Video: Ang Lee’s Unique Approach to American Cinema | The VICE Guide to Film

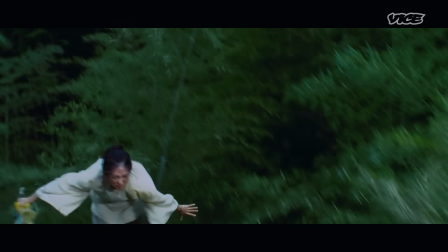738s
When master swordsman Mu Bai duels the young fighter who stole his sword,
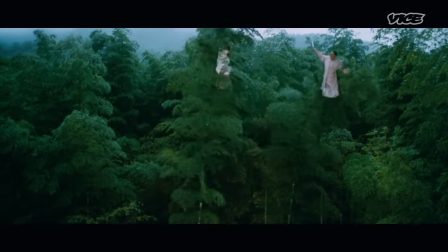743s
Li juxtaposes their intergenerational clash against the gentle rhythms of nature. The serenity of that green bamboo forest and these two characters in cream,
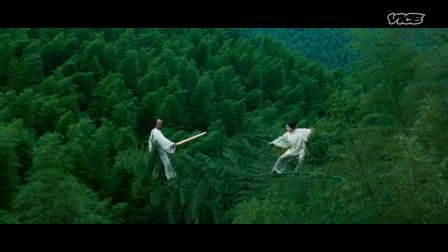756s
it was just breathtaking. And it was always about the conflict of emotions.
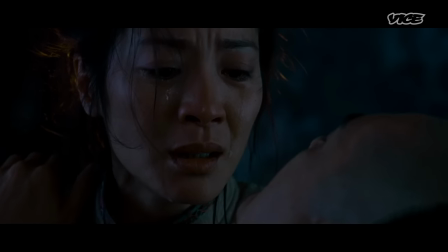763s
The drama was there. As Mu Bai dies in Xu Lian's arms,
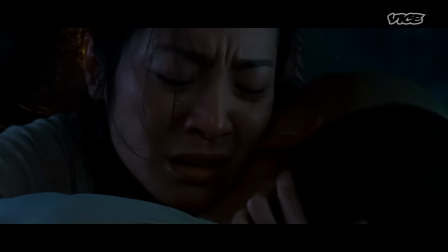769s
Lee uses tight framing to express the intimacy of the unrequited lovers when they embrace for the first and last time.
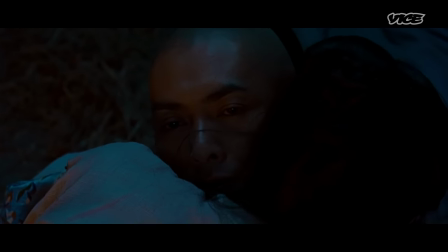777s
It was just devastating. When we finished that scene, I could see him across the cave where we were filming and he was in tears. So I thought, okay, that means we have the shot. The film's mix of action,
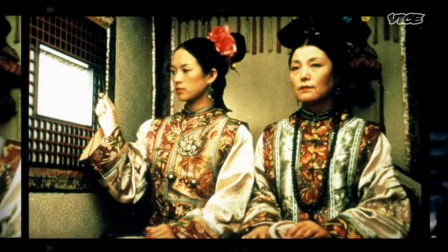792s
visual artistry, and guarded emotion kick-started a resurgence of martial arts films in Asia and America. We all saw it together in Cannes, and I was sitting next to Ang. We all went... And when the audience erupted into applause, it... Magic.
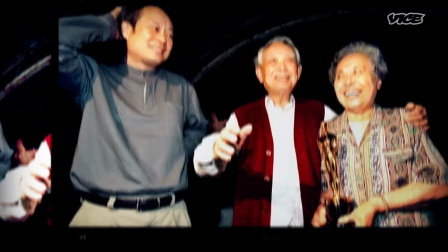810s
The movie won the Academy Award for Best Foreign Language Film and positioned Lee as an exciting action director.
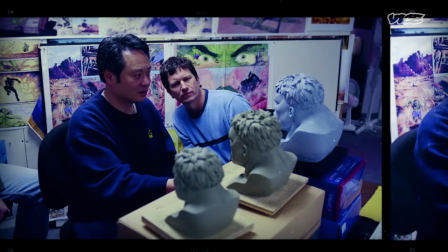816s
He's full of surprises because he's so diversified.
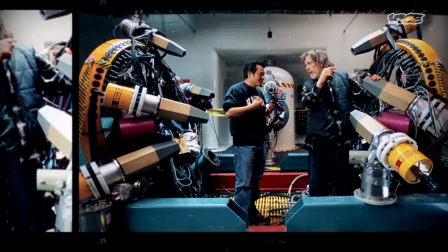823s
Amidst a new wave of Marvel superhero franchises like X-Men and Spider-Man,
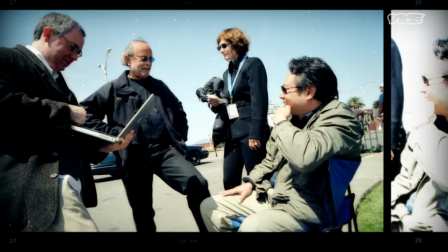828s
Ang Lee was chosen to helm his biggest project to date, a $137 million film version of The Incredible Hulk. He has taken, you know, the big American superhero and made a glorious, you know, really deep and talk-provoking arthouse film.
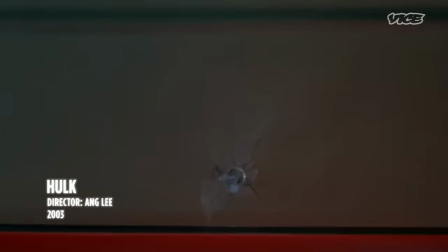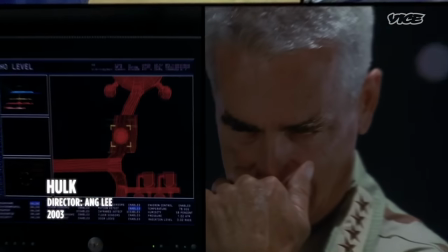853s
Using live-action cutouts and splitting his frame into panels...
Lock down the entire facility immediately.
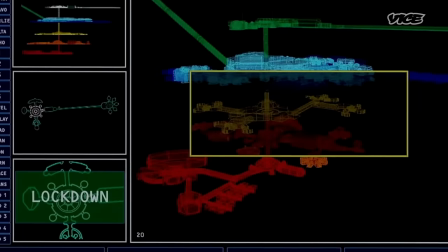860s
...Lee created scenes and transitions that mirrored a comic book aesthetic. Wildstedt's sort of this big action-adventure. Aang is always looking to get to the core of character, to something that is a conflict.
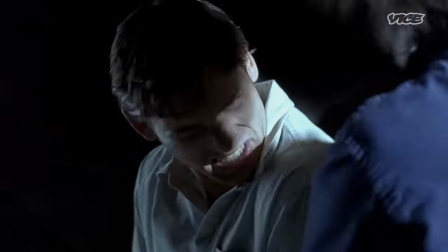873s Don't trust me!
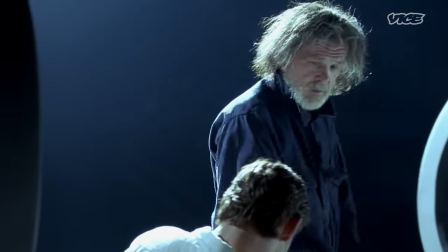876s
Lee injects an unusual psychological dimension into the superhero film when Bruce Banner confronts his mad scientist father.
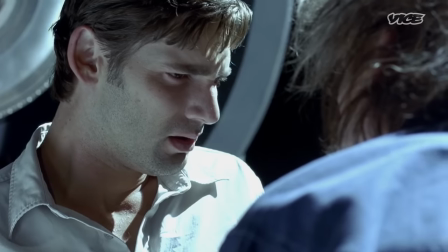885s I came here to see my son, my real son, the one inside of you.
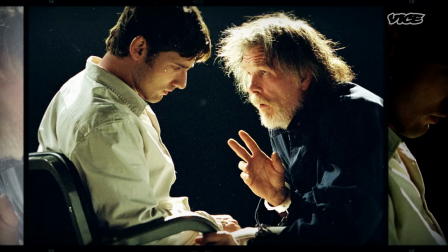894s
It was such a dark character study of the father-son relationship. It was greedy, it was painful. I think that's the reason why it didn't do well, because it was something else.
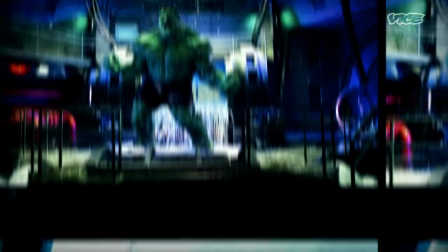906s
Criticized for cartoonish visual effects, Hulk disappointed at the box office.
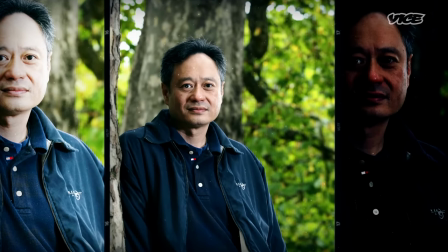911s
Lee contemplated retirement until his father saw the film and told him, put on your helmet and keep going. I've always found that with Ang Lee, he tells the story he wants to tell. It's not told for a specific audience. It's told out of the want and the need for him to tell that story.
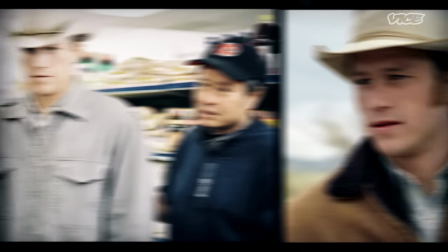931s
Lee retreated from big-budget filmmaking to adapt Annie Pru's short story about
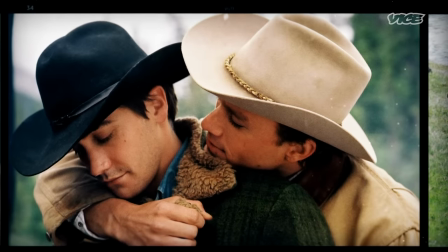935s
two cowboys who develop a relationship while herding sheep over a summer in Wyoming. The reason it ends up shocking viewers is anytime you watch the Western, you think you're watching John Wayne.
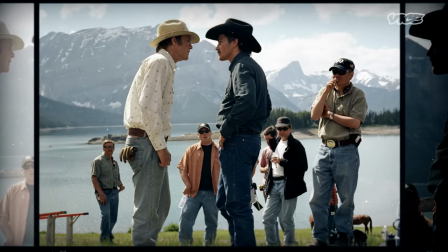947s
Brokeback Mountain really mounts him as the master of silence
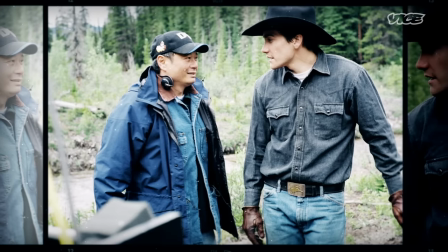954s
or the master of restraint because so much of that film is told in the silence.
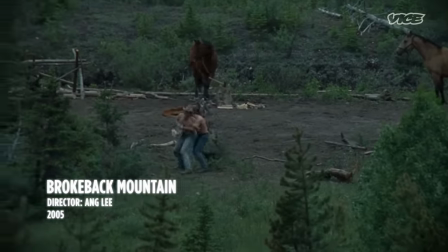963s
The two men are sort of running around, prancing, just playing together in a way that two adult men shouldn't be playing.
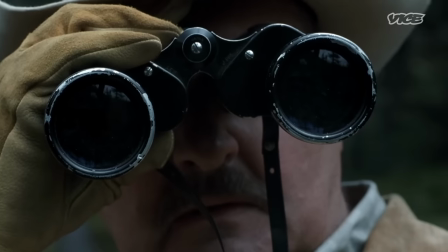970s
And you can see the boss of one of the cowboys looking stern like he's got what's happening. So he just captures the whole social dynamic of bigotry, in this case homophobic bigotry, in a way that really pulls you in.
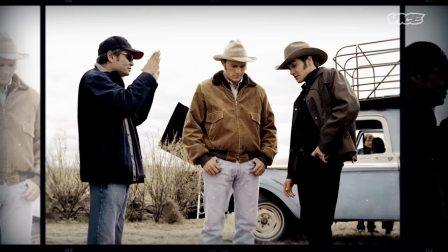984s
What he was capturing was beyond sexual identity. It was about the love between two people.
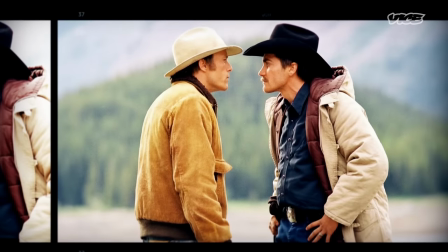992s
Heath Ledger's Ennis Del Mar struggles with his attraction to Cowboy Jack Twist for years, even after starting his own family. A lot of his movies is about the suppression, the repression of emotions.
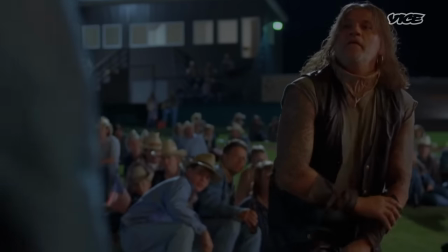1005s
But then there is an explosion.
I don't want any trouble for you. You need to shut your slot bucket mouth.
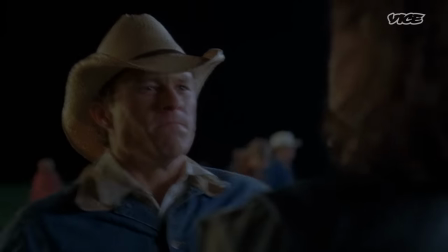1011s
Decked out in iconic cowboy garb, closeted Ennis to fence his family.
What about it?
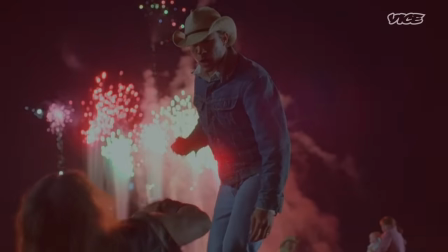1017s You want to lose my half-f***ing teeth? Not tonight, buddy.
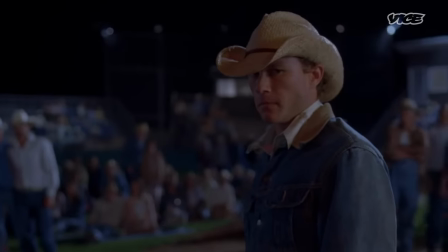1023s
Framed by traditional July 4th fireworks, Lee creates a complex image of American masculinity caught between freedom and duty. Getting a lot of these actors, when they're right on the brink of a very exciting point in their career,
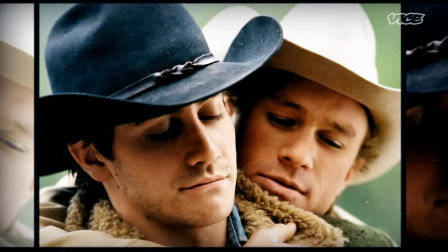1037s
he creates performances filled with such raw emotion.
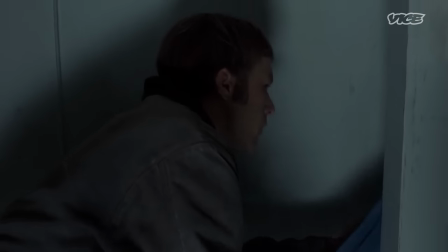1044s
When Ennis mourns his lover's murder with the same secrecy and restraint that marked their relationship,
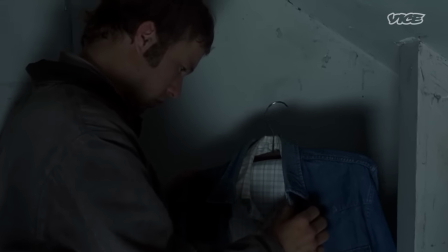1050s
Lee uses the setting of a close relationship closet to illustrate a man trapped by his time and place.
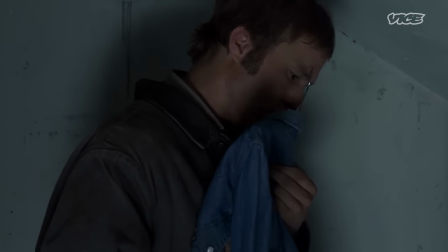1058s
He hugs the shirt because that's all that he's left. The guy's dead. So he just has this shirt, and it just rips you apart. I was weeping at the end. It was such a tragedy. So much love wasted because of people's bigotry.
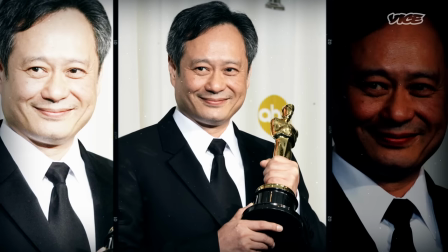1073s
Brokeback Mountain took its place in history, with Ang Lee becoming the first person of color to win an Oscar for Best Director.
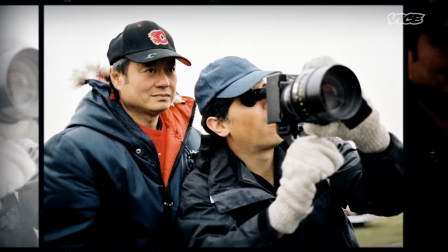1080s
You're talking about history here. Very proud that he's Asian because more credit needs to be given to the Asian filmmakers.
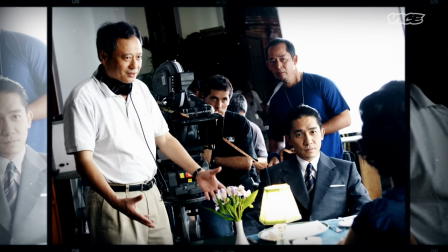1089s
The director returned to Asia to shoot the erotic spy thriller Lust Caution,
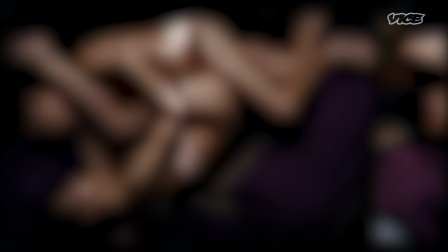1094s
exploring desire and duty through Kama Sutra imagery, which reflects the character's twisted allegiances.
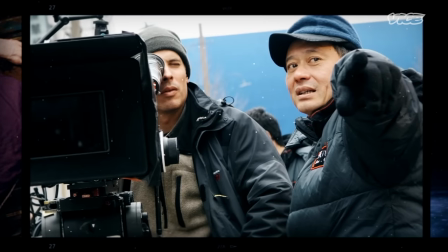1101s
Next, Lee circled back to high-tech moviemaking. You know it's a really good director when he can direct the hell out of a CG tiger.
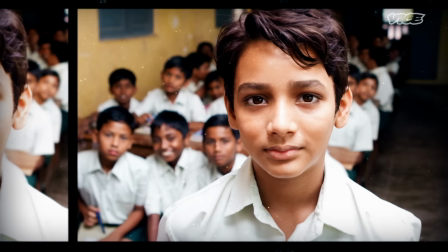1112s
I remember being told that there's three things you don't want to do in cinema. You don't want to film with children, you don't want to film with animals, and you don't want to film on water.
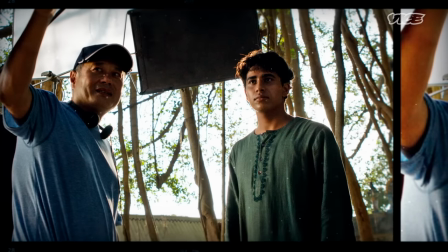1120s
In 2012, Ang Lee completed his adaptation of Yan Martel's bestseller, Life of Pi,
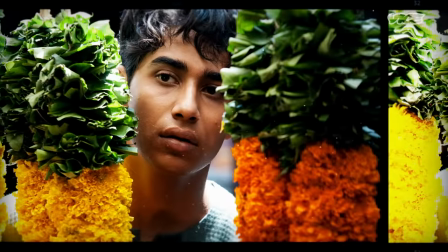1126s
an allegorical fantasy about a boy named Pi who forms a bond with a tiger named Richard Parker from his family's zoo. It was the blending of CGI and live-action tigers that was phenomenal.
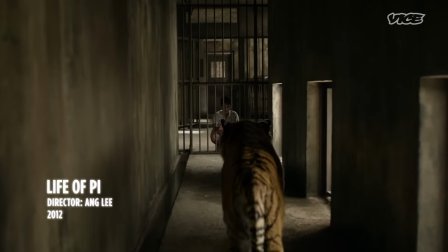1139s
When Pi meets the tiger for the first time, Lee exploits realistic CGI to express the danger and mystery represented by Richard Parker.
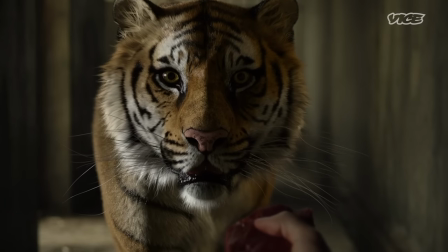1148s
You really have time to look at the whiskers moving, the body expanding and contracting as it breathes.
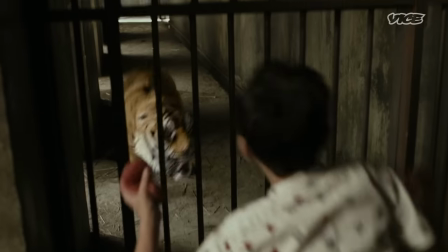1153s
I thought for sure, well, that'll be a live tiger. That was CGI.
No!
And that was amazing because you really, really can't tell.
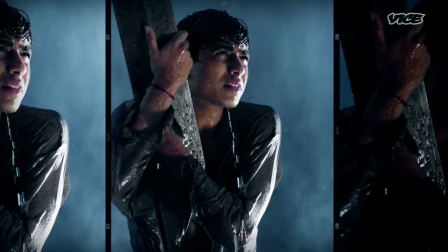1162s
When his family and their zoo animals are killed at sea, Pi is stranded alone in a life boat with the tiger. Life of Pi is a road trip across the Pacific. There may be motion through space. There's not necessarily narrative motion. So it's how do you tell a story that, in a sense, is so static? It becomes a domestic drama.
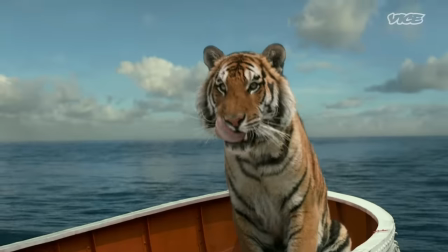1180s
And there's one scene where Pi is sitting on the raft and the tiger is getting hungry. And Pi just says one word.
Patience!
Aang managed to capture very effectively, in a single word, in a single shot, the shifting relationship. Think about it, you know? A boy and a tiger on a boat? It could be one minute. The movie would be finished. but he's mesmerizing.
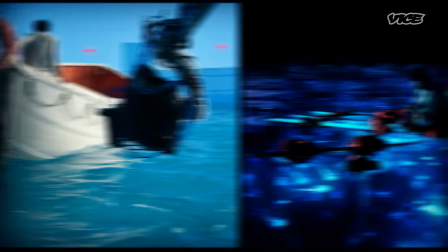1200s
Lee's team of visual effects artists crafted a series of hypnotic and immersive 3D
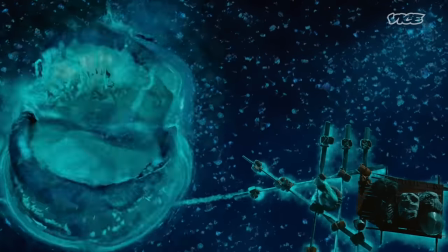1205s
images to conjure Pai's spiritual journey of soaring hope and personal tragedy.
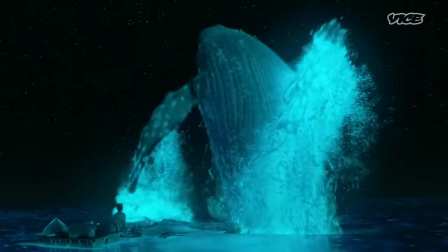1212s
It was like cinema playing at full blast.
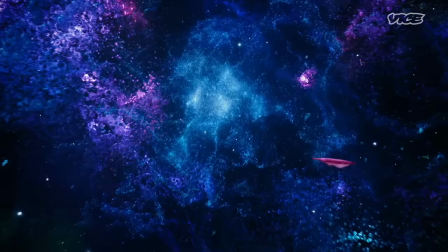1218s
You know, it provokes your inner senses. There's something sensual, there's something spiritual.
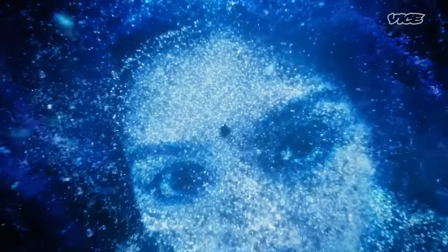1224s
It moves you in a deep way that you can't quite explain.